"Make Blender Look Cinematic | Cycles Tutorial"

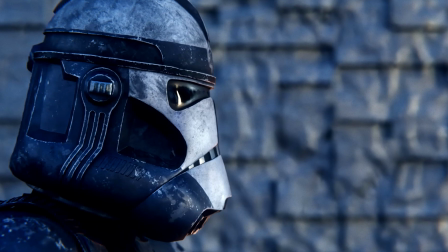[0:00]
I'm currently working on a short film in Blender, and I just want to share a bunch of useful information for creating your own cinematic images and animations.
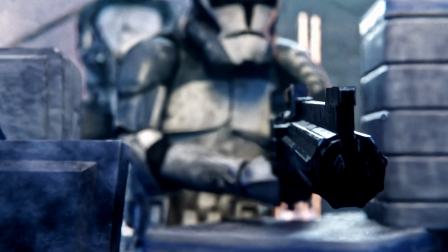[0:07]
Keep in mind, I am just one guy, as you likely are too, so while I have spent 60 plus hours on this so far, things will be far from perfect.
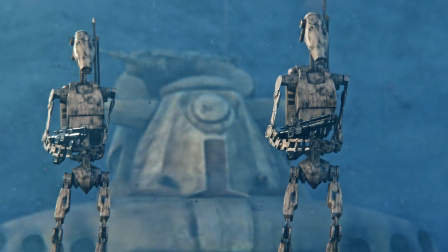[0:13]
With that in mind, let's get into the juicy stuff. Now, as you know, renders are captured from the perspective of your camera, so the camera setup is a very important first step.
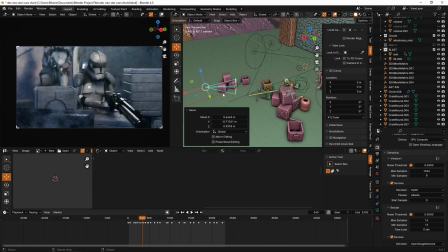[0:22]
I'll show you my unique rig and how to set it up briefly yourself.
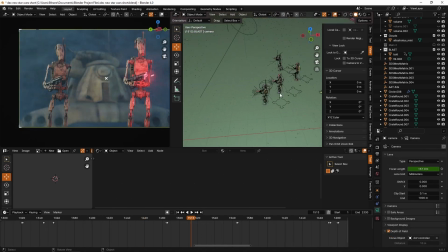[0:25]
Alright, so we've got our camera object over here, and we have got this parented to a empty, which is controlling where the camera is looking. And we are using a track 2 constraint to accomplish this. I'll show you how to do that in a second.
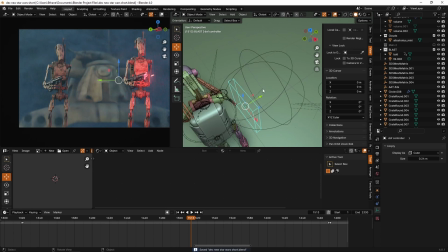[0:36]
And on top of that, we've also got this secondary empty, which is parented to the first one, and this one is controlling where our depth of field is.
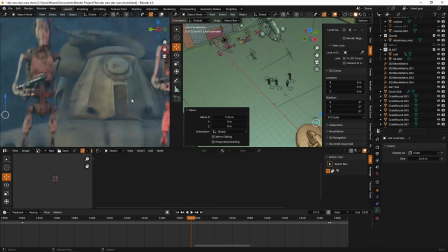[0:42]
You can see if I move this closer to the camera, everything gets blurry. And as you can see, if I move it far back, it'll bring the focus more to the tank in the background.
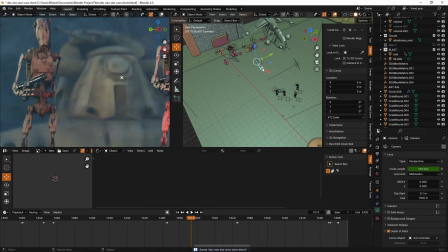[0:50]
But yeah, we basically get fine control over all three of those things, which is really nice. And I'll show you specifically how to set that up in just a few short steps.
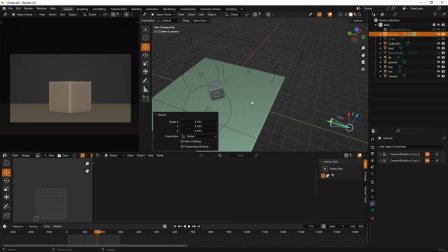[0:57]
Open up a new project to make sure that you've got a camera object inside of your viewport. You're going to want to go and add an empty.
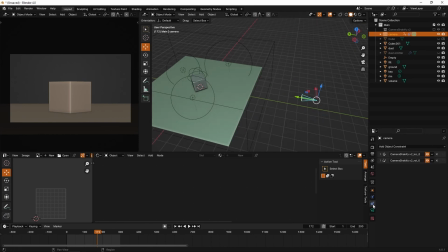[1:03]
What we're going to do is we're going to click on the camera and we are going to go to this constraints tab and we're going to add a track 2 constraint. Now we're going to use this little eyedropper and we're going to click on the empty.
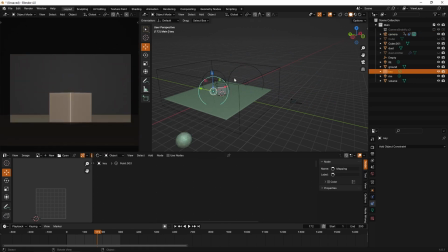[1:13]
Now when we move our camera around, it's always going to focus on the empty, and similarly if we move around the empty, the camera is also just going to follow wherever we move that empty to. This allows for much smoother camera control and we can do amazing orbital shots and all of that. But in general,
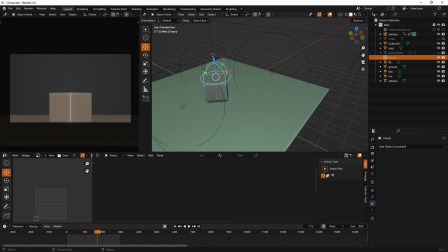[1:27]
it just makes lining up your angles a lot easier because you can just put your empty where you want the focal point to be and then you just move your camera around accordingly until you get something which looks nice.
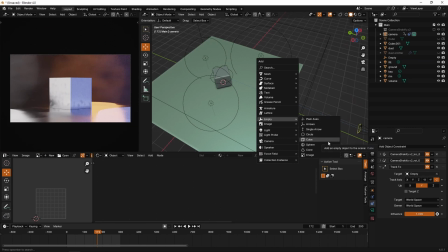[1:35]
Now the only other step which I would recommend is adding a second empty object. I personally like to add a little cube, but you can add whatever object you like.
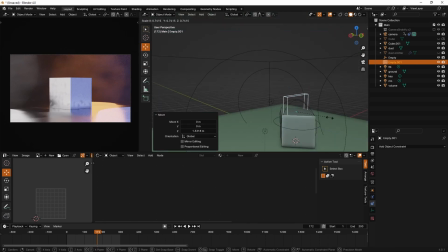[1:43]
A cube probably isn't necessarily the best one, but you're going to want to move this to roughly the center of the other empty object.
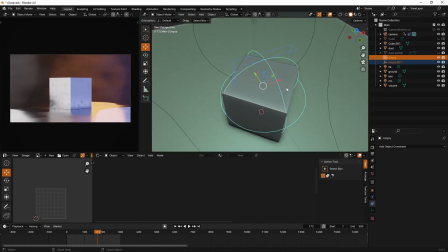[1:49]
And then with that selected, you're going to shift click on your first empty object, click Ctrl P and parent to object.
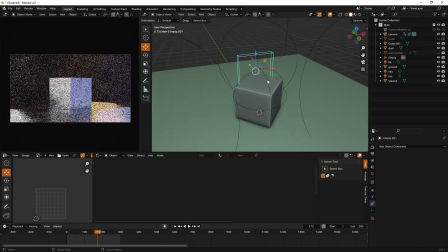[1:54]
So that means you can move the secondary one around by itself, but whenever you move the main one around, this one's going to follow.
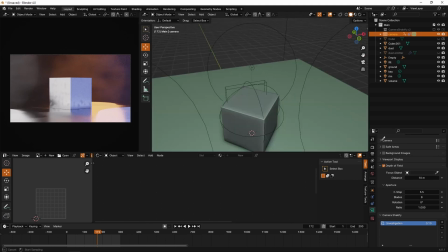[2:00]
As we are going to go into the camera settings, make sure to enable depth of field, and we are going to select the second empty object as our depth of field controller.
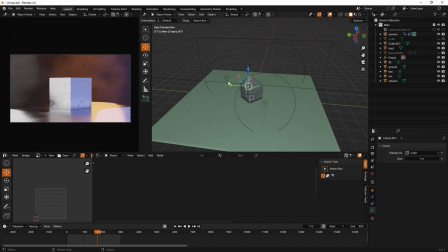[2:07]
We can just keyframe this depth of field object to be wherever we want it to be.
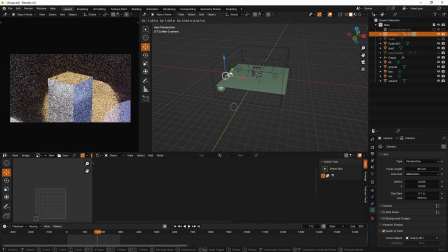[2:10]
This setup is a combination of 4 or 5 tutorials I've seen over the years, and I've really enjoyed working with it in my most recent short film.
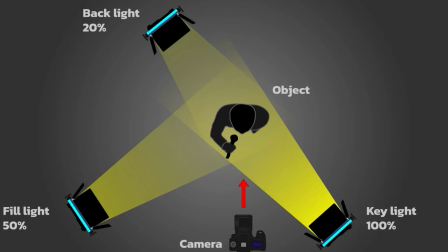[2:17]
Now, lighting and composition is the next thing which can make or break your scene.
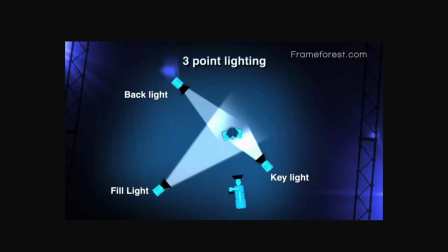[2:20]
Good lighting can be fine-tuned, but usually boils down to only a couple or even one powerfully placed light per scene.
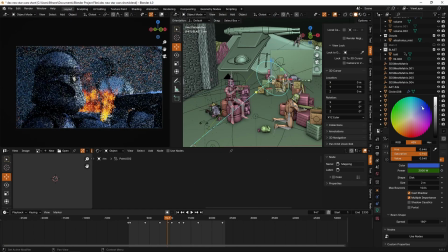[2:26]
Often, limiting yourself is good so that you don't end up with boring, flat lighting. Play with the color, radius, and strength parameters of your lights quite a lot, as well as the positions, and think about the effect which you specifically want.
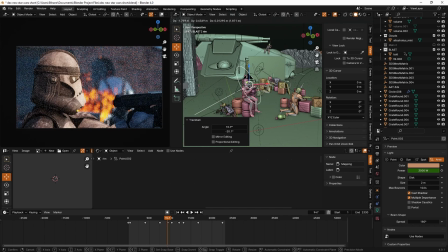[2:36]
In my experience, a good first step is to set up your primary key light, and then set up a rim light behind your object of focus for some nice edge lighting.
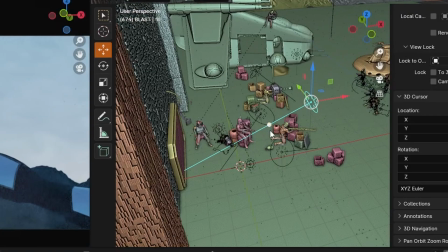[2:44]
The key is just to make sure that you play around and try out a lot of different things. Now, composition is mainly about having a balanced frame, which brings the eyes of the audience where you want it.
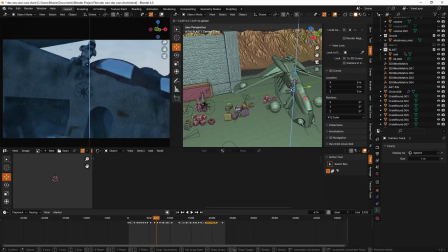[2:52]
The rule of thirds is able to help us a lot with this.
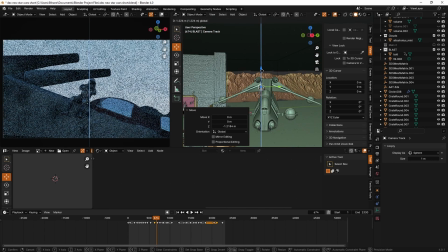[2:55]
And for example, in this shot, instead of having the entire gunship in frame, involving some sky to balance out the frame is very important for the composition.
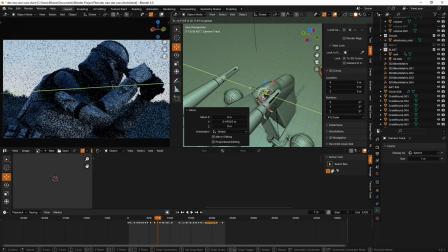[3:02]
And in this close-up scene, giving this guy some looking room instead of squishing his face against the side of the frame is also going to make it look much more natural.
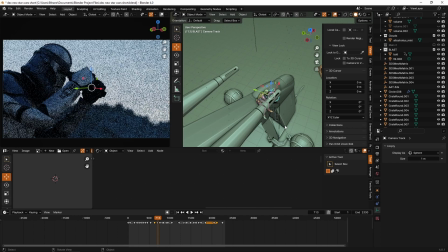[3:10]
You can have some amazing looking stuff in your scenes, but at the end of the day, the presentation of those things is the key to success.
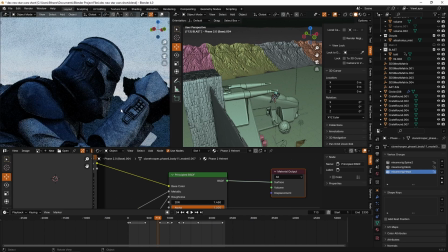[3:16]
Now, asset quality is a simple but often skipped over aspect due to performance reasons.
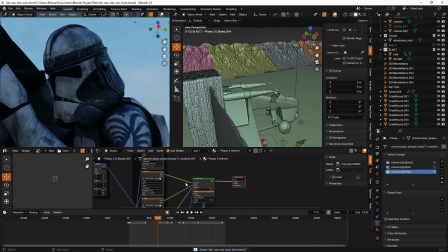[3:20]
These clone trooper models are 4K and with decent poly counts, which is why I'm able to get up so close with them still looking quite good.
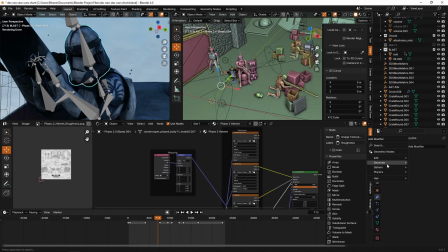[3:26]
When determining how high quality something needs to be, just think about how close it needs to be to the camera and how in focus it's going to be.
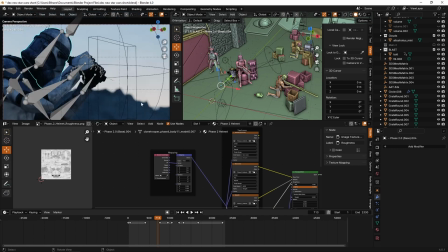[3:32]
Decimate whatever objects you can often get away with a lot, and also instance objects where possible, like all of these mountains in the background.
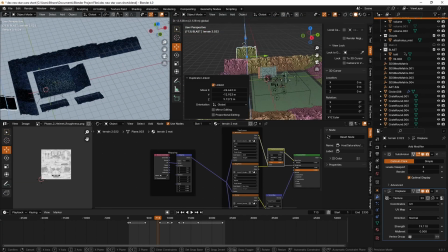[3:38]
You can simply achieve this by using Alt-D instead of Shift-D, which would duplicate the objects. Also, in a short film like this, you can often Thanos snap objects completely out of existence.
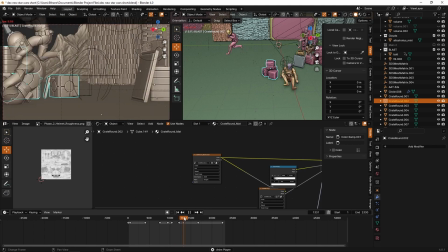[3:47]
For instance, once these clone trooper actors are done being in frame, I can simply keyframe their scale to be 0 and they just completely disappear out of existence and stop getting rendered.
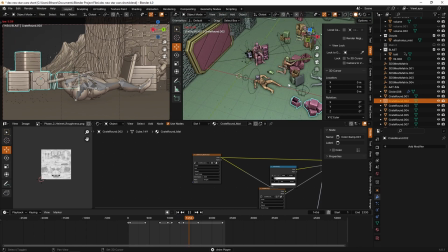[3:55]
You'll just naturally learn over time and with experience the places where you can and can't cut corners as easily without affecting visual quality.
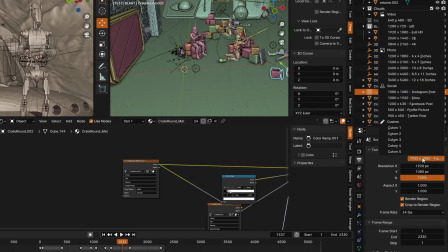[4:01]
Finally, rendering is quite important. In the Cycles render engine specifically, the render resolution matters quite a lot. I generally would recommend something like 1440p.